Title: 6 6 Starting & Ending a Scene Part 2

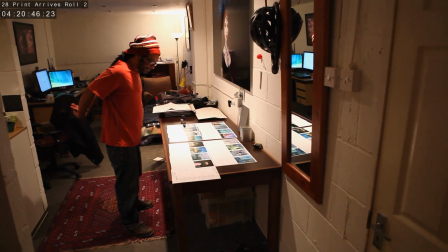784s I'm not locked completely on the order yet, but this is the final 16 for the exhibition.
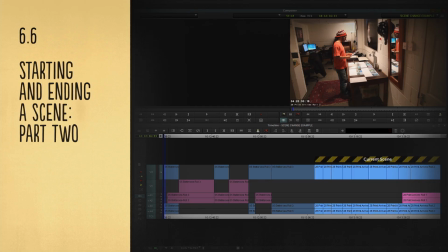792s
That has a nicer fluidity to it than just going from one wide shot to another wide shot.
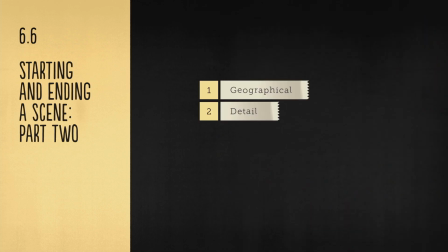799s
If these opportunities are there for us in the rushes, we should always try them out. They may not work or suit the meaning of the scene, but we should always be experimenting. Many times, they will work. Starting to think in these terms also impresses directors and producers. It makes us look like we've not taken the easy route and are trying to get just that little bit more out of the footage.
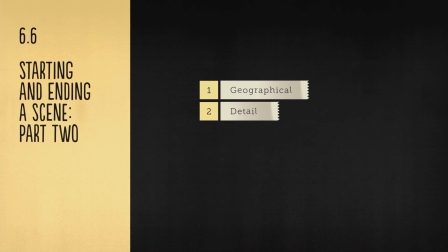826s
Let's go back and look at a final point in this subject. Number 3.
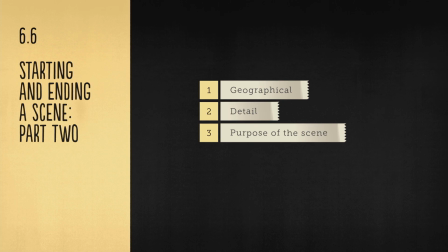832s
Purpose of the scene. Another theme on how to start a scene is around the purpose of the scene. Let's go back and ask that question we looked at several tutorials ago during the sync chapter.
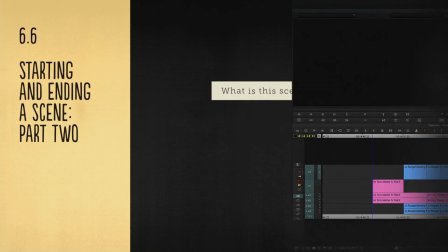845s
What is this scene about? Let's look again at one of our previous cuts.
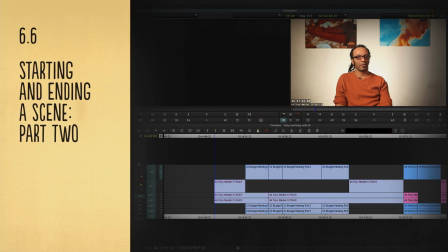852s
A few tutorials ago, we looked at the start of the scene where Anthony is describing what it's like working with his wife Diana.
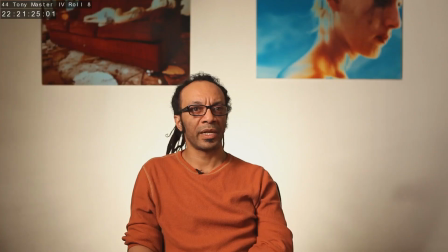860s What's it like working with Di?
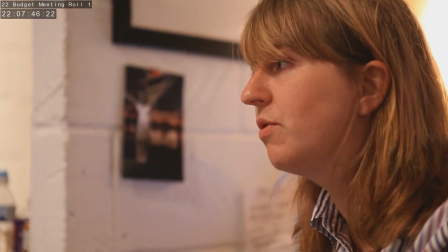864s It tests me every day, my patience. When we came into the business together, I said, Di, feel free to push me, I need to push.
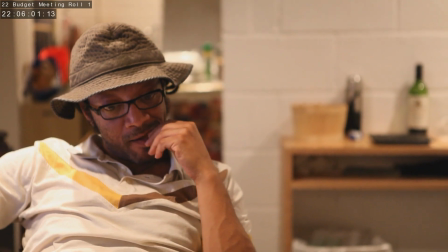872s I'm an artist, I need a kick in the butt once in a while. And then she kicks me in the butt and I'm like, back off!
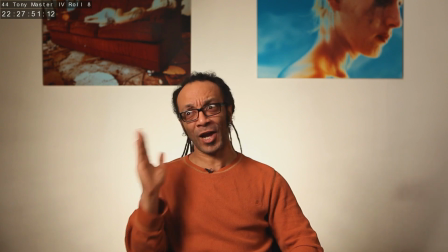880s Could you just stop kicking me in the butt? Jesus.
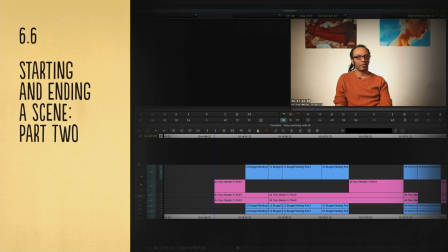884s
Now, when viewing the rushes and breaking them down, I worked out what this scene was about. I decided that the purpose of the scene was to show that even though both Anthony and Diana often drive each other crazy when they work together, they actually work together very well and they love each other dearly.
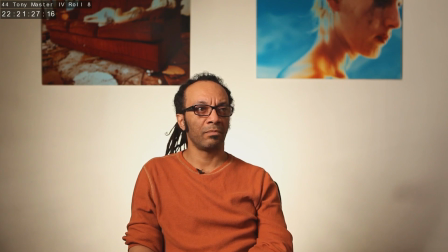904s
We've only seen Antony's side of the rushes, and we'll be finishing off the scene in a later tutorial with Diana's sync.
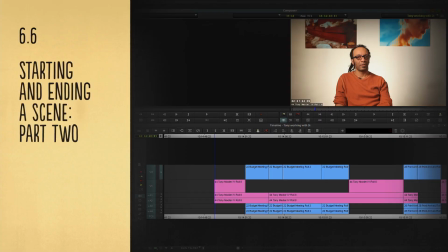912s
But in terms of starting the scene, we wouldn't just begin it with this intro sync from Antony.
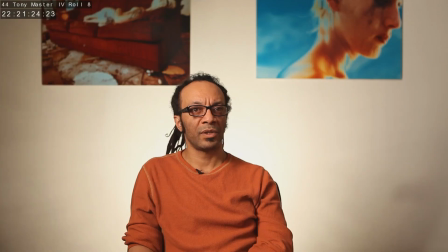919s What's it like working with Di?
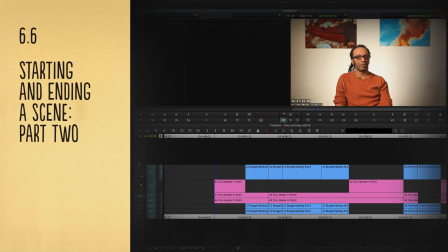923s It tests me every day, my patience.
What we could look for is a clip that illustrates the purpose of the scene we're about to see.
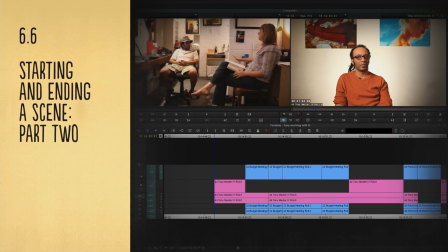932s
A precursor. The ideal shot would be something that illustrates Diana being forceful with Antony in some way. And I found this in the rushes.
Shall we start? Go ahead, I'm listening.
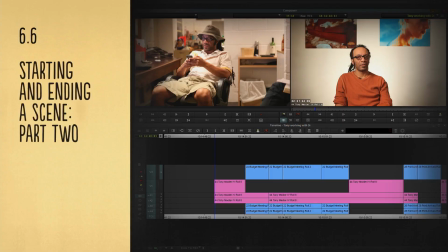946s Are you listening? I am.
If we put this in at the start, before our interview from Antony,
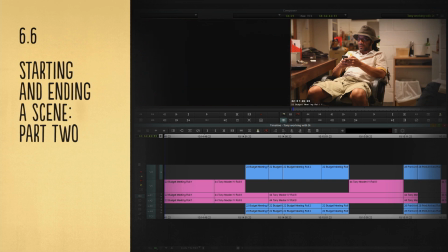953s
we'd be illustrating to the audience one of the purposes of the upcoming scene.
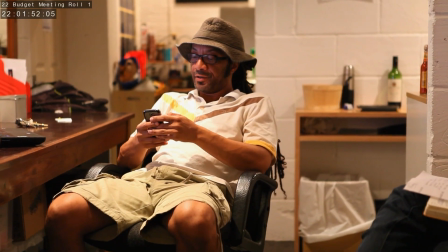959s Shall we start? Go ahead, I'm listening. Are you listening?
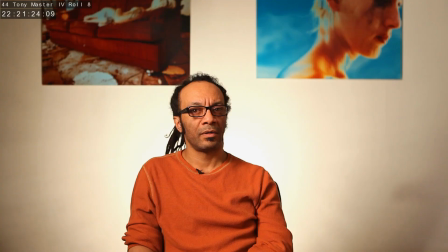964s I am. What's it like working with Dai?
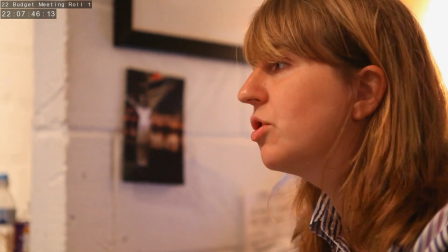969s It tests me every day, my patience. When we came into the business together, I said, Dai, feel free to push me.
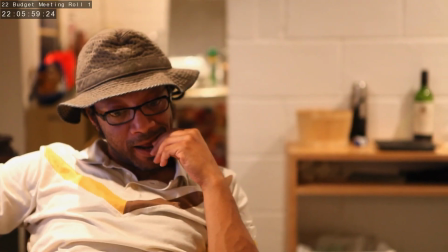976s I need to push. I'm an artist. I need to kick in the butt once in a while.
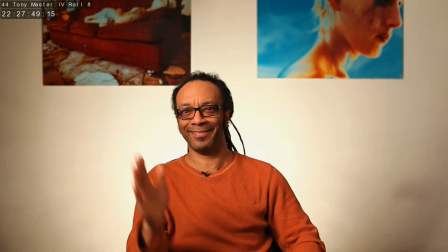982s And then she kicks me in the butt and I'm like, back off! Could you just stop kicking me in the butt?
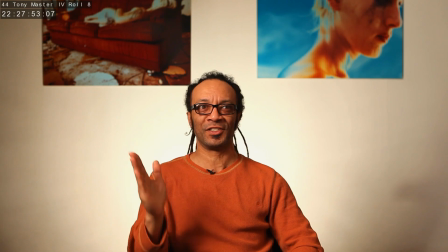987s Jesus.
Perfect.
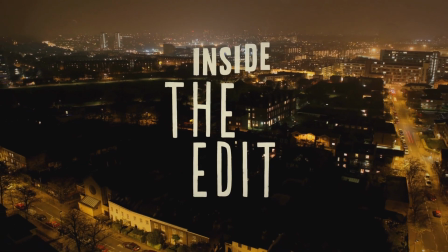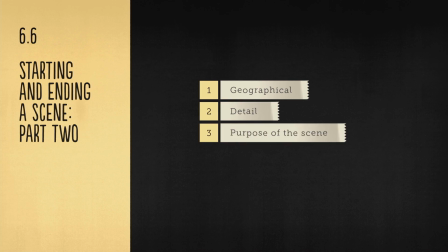995s
So these are all great ways to think about starting our scenes, and of course different scenes will need different beginnings. But by thinking in this way, we'll start to feel more confident about analysing what any one set of rushes needs to start a scene.
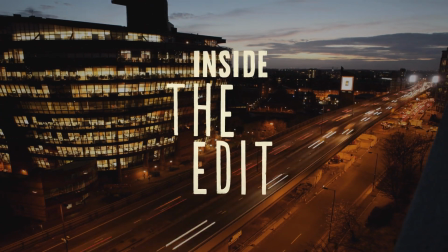Thank you.